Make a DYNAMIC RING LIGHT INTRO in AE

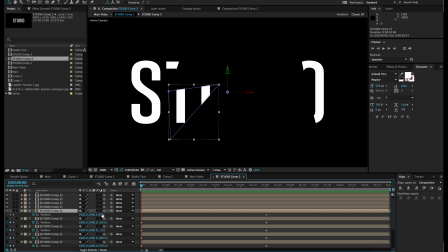12:44 So basically do this for every layer.
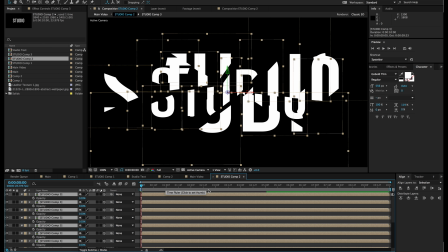Also, while you're doing this, don't forget to be saving your project, just in case if your program ends up crashing for some reason.
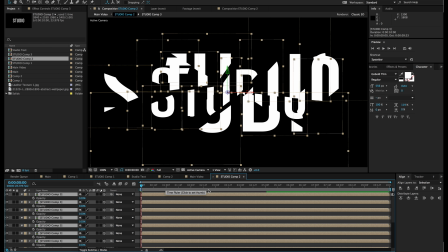13:16 And so now we just finished the last layer. So what we're going to do now is bring all of them back, so make them all visible. So as you can see, this looks crazy. Next thing we're going to do is select them all, hit T for opacity.
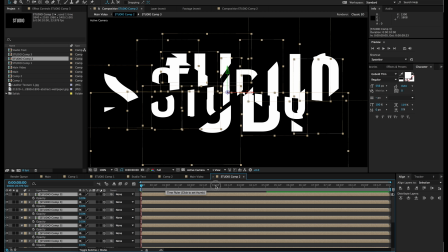13:35 We're going to go maybe 3 seconds in, or 4 seconds in, and keyframe the opacity. So they should all keyframe at 100. Then we're going to go back to the beginning and just hit 0, and make them all disappear.
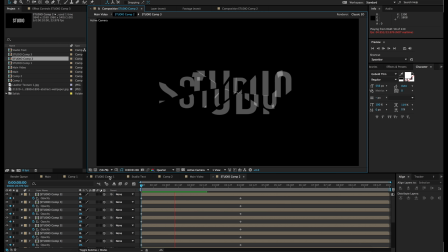13:55 So now if you play it back, you are going to see that everything comes together at once. So there's nothing ever really nice looking when everything happens at the same time. Overlapping things is how you make things look really clean.
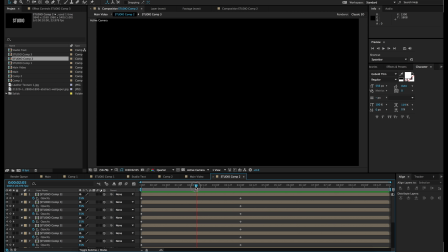14:16 So what we're gonna have to do is we are gonna take all these layers,
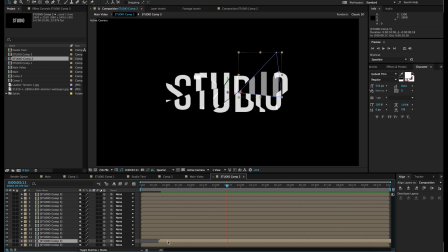14:23 and we're just gonna randomly move them. So you're just gonna overlap something more forward, something more behind, something more forward, just like differently in time, position them differently, and maybe keep offsetting them back. That way it like builds up over time.
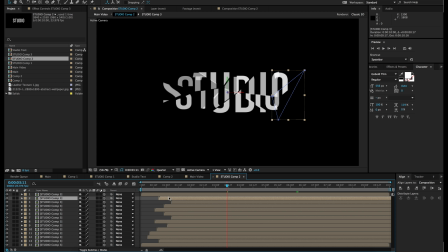14:42 So boom, this should look nice, and if you just quickly scrub through, everything gets pieced together. There we go. So it looks nice.
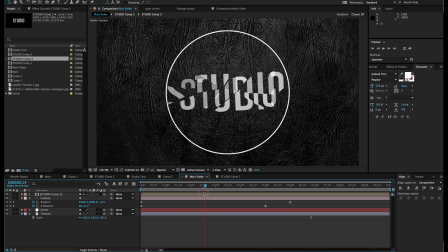14:57 So if you go to the main video now, and now you can see that when the camera is moving, there's really perspective, lots and lots of perspective, But what you're gonna need to do. Oh, also, I forgot to mention that. Let's go back to the position. So hit P after selecting all layers, and select all these keyframes.
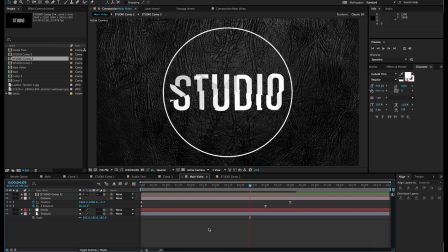15:21 And once again, do keyframe easy ease. That way, they slowly land at the end. So it's like they connect. Now that we have all this pieced together,
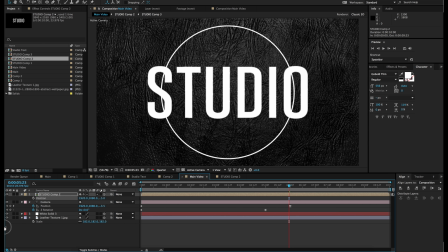15:37 we're just gonna bring the entire studio element up to the front. So you can hit P for the studio and bring it more to the front. I'm actually gonna bring it a lot more, just so you get a lot more depth.
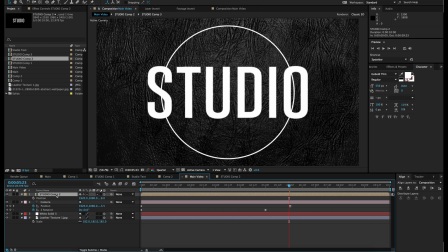15:54 But what we're gonna do is I'm gonna hit S for scale.
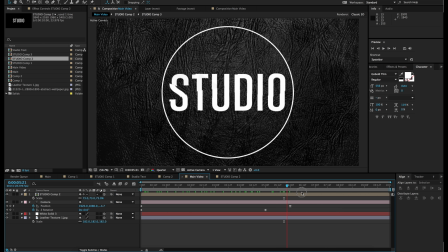15:57 I'm just gonna scale it down a little bit, just so at the end it fits the ring really nicely. So now you get to see that there's a lot of depth to this. Now that we have all the animations looking very nice and clean, we are gonna now light this in a very nice way.
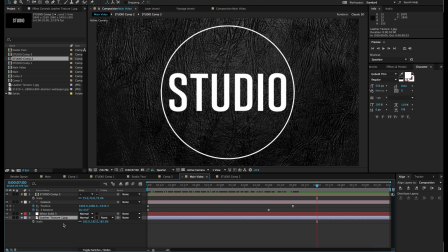16:20 So what I'm gonna do is, for the white solid, right, for
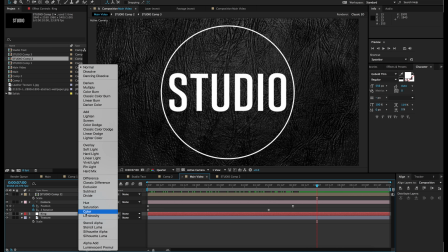16:29 the ring, I'm gonna toggle this, and I'm gonna choose maybe screen.
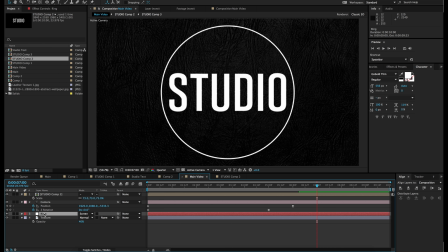16:39 So I'm gonna choose screen, and for this texture I'm gonna hit T and bring it down to maybe like 50%, maybe 40%, so you don't see it a lot.
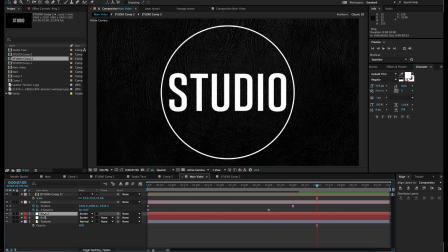16:52 And then what you're gonna do is you're gonna duplicate the ring with the screen effect on it, and you're gonna go and just put a fast blur and blur this ring so it starts lighting this scene.
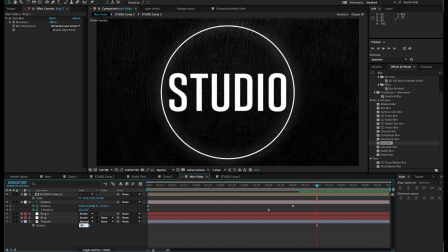17:13 So I'm actually gonna bring this texture even down more, so maybe 30%. So now that you're having the blurring on this ring, we might actually wanna bring the expansion on the ring to be a little bigger.
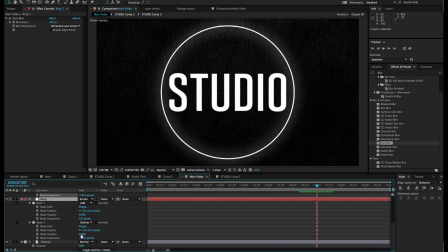17:34 So let's make it -50 and -50. There we go. Just so you can get the blurring on there and make it just a lot brighter. There we go.
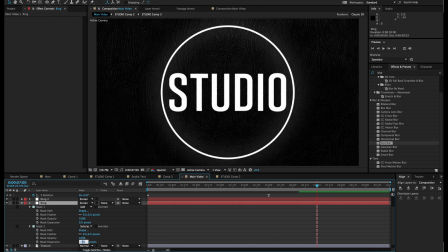17:51 And actually for the main one, I'm gonna make it a little skinnier. So maybe, yep, -40.
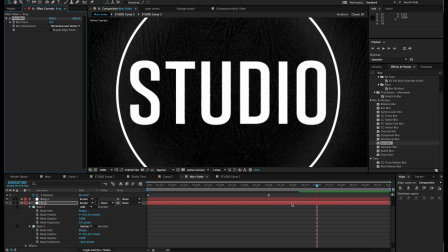17:58 So that's looking nice. The ring looks too sharp though, so I'm just gonna put a little blur on it. Just like a 2-pixel blur. Actually, not even a blur, just a mask feather, a 2-pixel feathering on it,
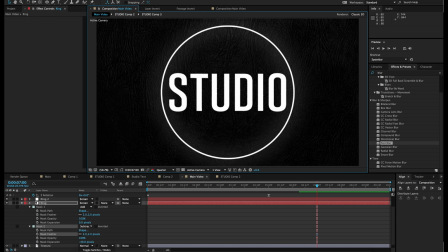18:14 just to make it look nice, make it look a little cleaner.
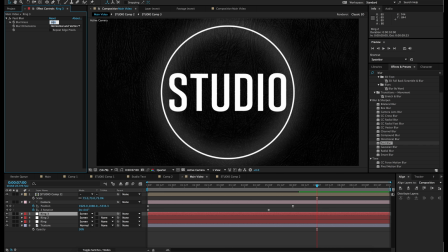18:20 And then we're gonna duplicate another ring with the blur, but we're gonna make the blurriness a lot less, so maybe something like 80, and we're gonna make the opacity of it a lot less, so maybe like 50.
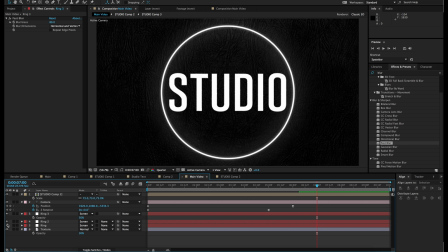18:35 That gives it a nice little highlight. Where's this? There we go. It gives it a nice little highlight, makes it glow a little nicer.
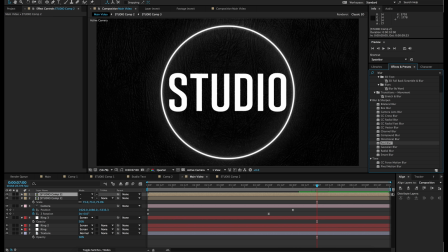18:50 So after that, we are gonna do the same thing with the studio text. So we're just gonna duplicate the studio text, apply a fast blur,
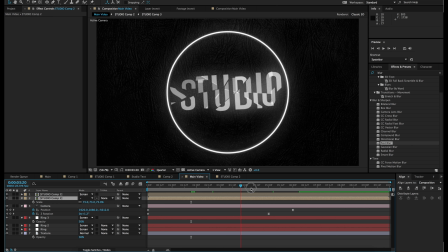19:00 blur it a lot, go to mode, do screen, and for the first one, we are gonna do a screen as well. That way, it looks like it lights up.
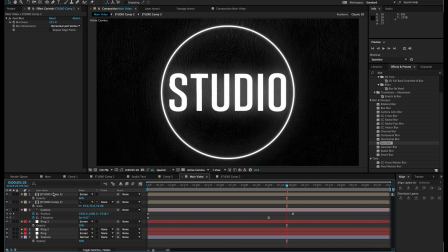19:19 There we go. I'm just gonna decrease the opacity lower just so it's not super bright. And yeah, this is looking nice.
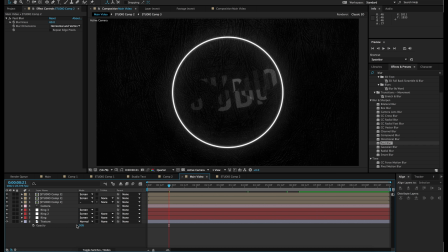19:33 I'm gonna once again duplicate the studio and just bring down the blurriness, so maybe like 60%. And once again bring down the opacity to maybe 30, just to give it a nice little edge, as you can see over here.
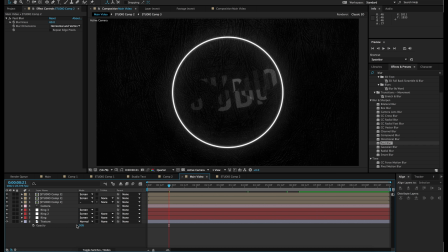19:52 So now that we have all these layers, we have the animation, we have the lighting, it's looking nice. We could do a flashing of the ring to light it up in the beginning. So we're just gonna hit T for all these 3 rings,
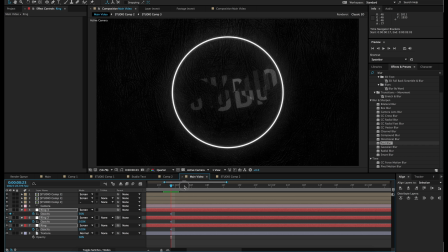20:09 and we're just gonna zoom in a little and hit opacity here, hit this keyframe again, and hit this keyframe again, and then just go in between and put 0,
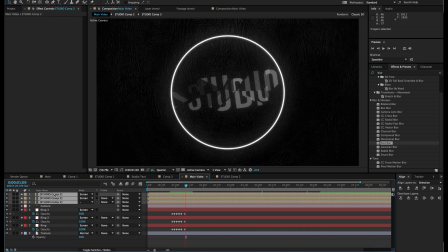20:25 and going in between again, put 0, and go over here, and so it starts off in the dark as well.
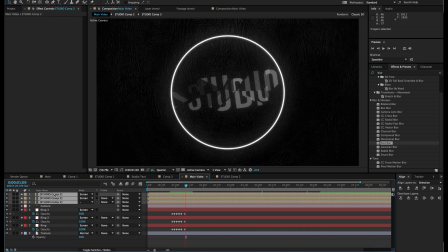20:38 So let's bring these closer, and let's look at the final flashing. There we go. So as you can see, it gets a nice little flash when the pieces are getting put together.